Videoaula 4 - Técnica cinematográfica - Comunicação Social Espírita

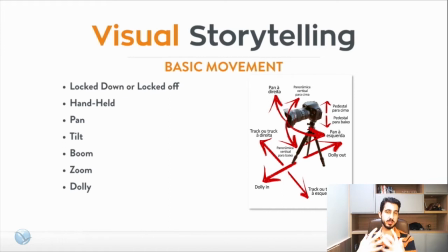500s
Por exemplo, eu estou contando uma história e aquela pessoa está sendo observada por outra. A pessoa está andando na rua sendo observada por outra pessoa. Aí eu fazer o pan é muito interessante, porque ele é como se fosse uma pessoa realmente olhando a outra se movimentar.
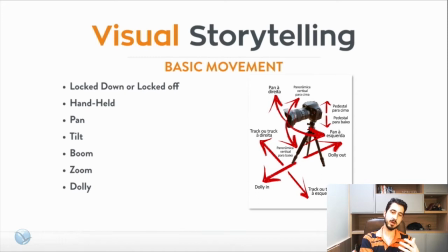515s
E aí esse movimento é interessante. Agora, quando isso não acontece, é muito melhor você fazer o movimento com o dolly ou com o track, Que é você que está em cima de um trilho Tem trilhos pequenos ou grandes E você vai A câmera caminha realmente junto com o personagem Isso dá um movimento muito mais interessante Nós já vamos
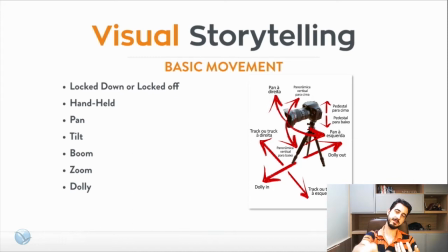535s
mostrar também O Dolly que geralmente a gente usa Quando você está indo para Para cima do personagem ou para trás E o Track quando você está indo de lado É o termo que geralmente é utilizado O Boom é quando você vai para cima Mas também em um equipamento que realmente Afasta a câmera
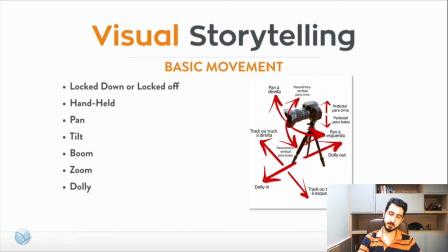551s
e não que olhe para cima como no tilt. Vamos mostrar alguns exemplos? Esse aqui é um zoom.
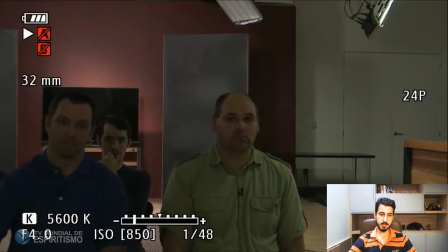557s
Você pode ver que... Só um minuto.
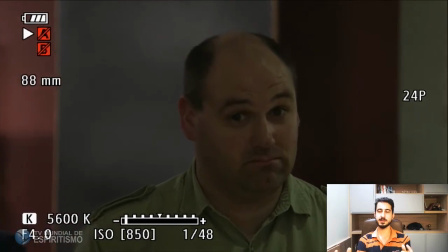563s
Você pode ver que você não tem a percepção de que a câmera está caminhando.
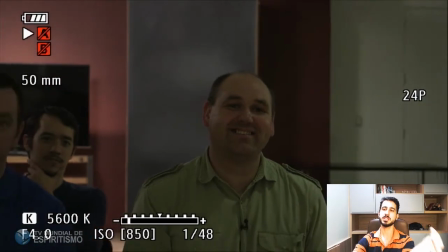568s
A parte de trás do ambiente em relação à pessoa, ele não se modifica.
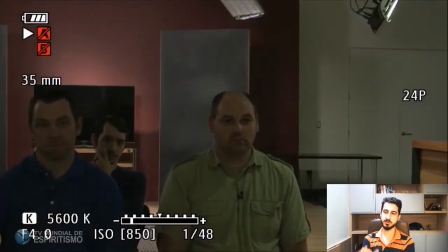573s
Então você fica o tempo todo com a impressão de que é algo artificial ou que foi feito no computador, que não é uma câmera realmente movimentando. Eu vou mostrar um exemplo para vocês disso acontecendo num estabilizador de imagem segurado às mãos, que é um exemplo do sozinho.
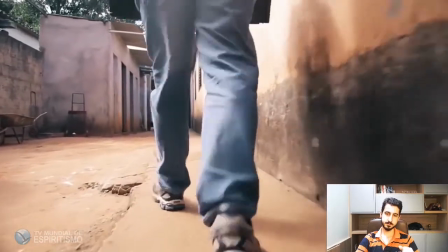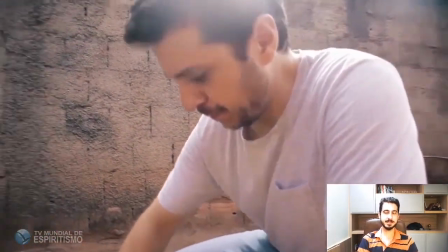596s
Então se esse movimento fosse realizado sem um estabilizador de imagem, ele seria muito difícil de ser feito, ele ficar chacoalhando o tempo todo na hora de trocar de lugar.
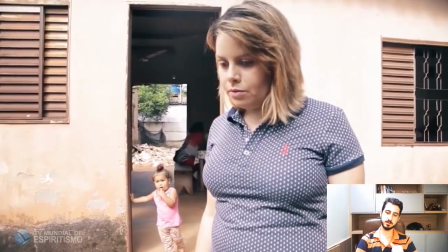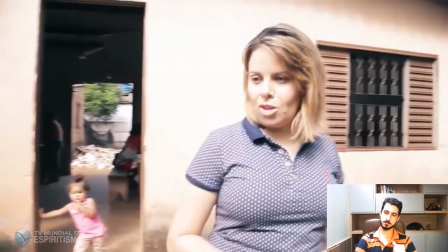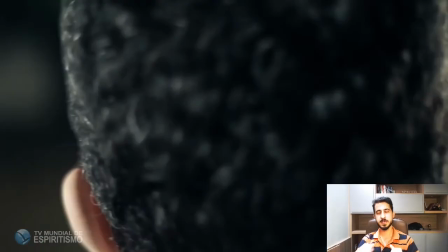617s
Então você vê ali uma cena Acompanhado com um jimbal Foi feito um jimbal e ele está Acompanhando a cena e não fica tremendo o tempo todo Se fosse a mesma cena realizada a mão Você ia ter um tremor só E o Dolly ele anda No caso aqui é um track Que a gente colocou um bem pequeno Que chama
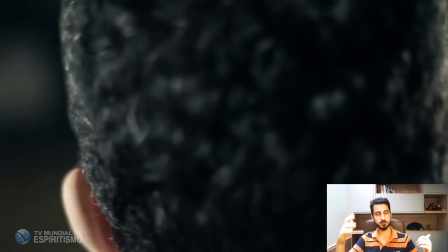637s
Agora eu esqueci o nome Dolly É um pequeno Que a gente coloca em cima de um tripé E que é bem O movimento que ele faz é bem resumido acho que é Cine Dolly do Kramer é um equipamento que depois a gente pode até mostrar pra vocês
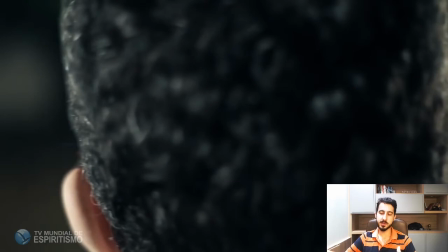653s
só que ele já traz um movimento bem interessante lateral que nós vamos usar no Sozinho 3 a gente usa o tempo todo esse movimento
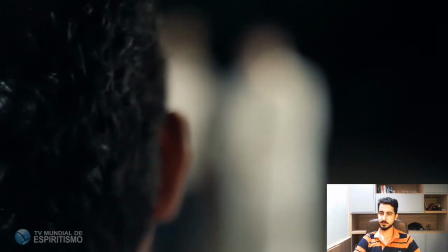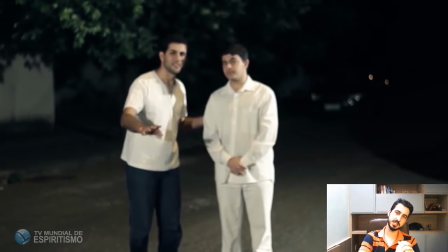666s
então você vê que ela anda do lado até sair da cabeça do personagem isso é usado o tempo todo esse é o mais comum de usar em filme também, dá uma sensação muito gostosa quando está girando em torno de alguma coisa ou movimentando em torno de alguma coisa.
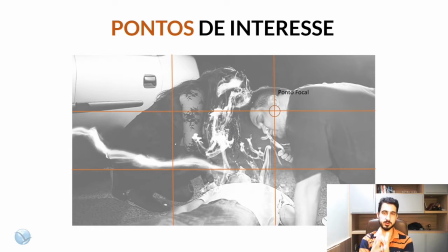681s
Esse seria o Dolly. Outras coisas que a gente precisa saber, na hora de fechar uma cena, de pensar uma cena é muito importante aonde as coisas estão então as vezes você vê uma cena feita que tem um teto enorme que não tem nada de interesse,
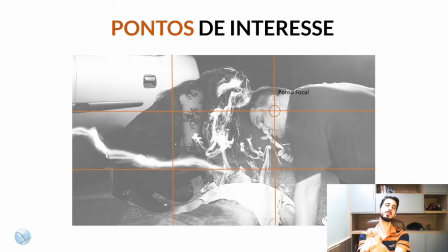695s
então você tem que pensar a cena de maneira que o que você vai mostrar e a gente organiza nesses pontos aqui como se fosse um jogo da velha, se chama gridline em inglês, e os pontos que isso encontra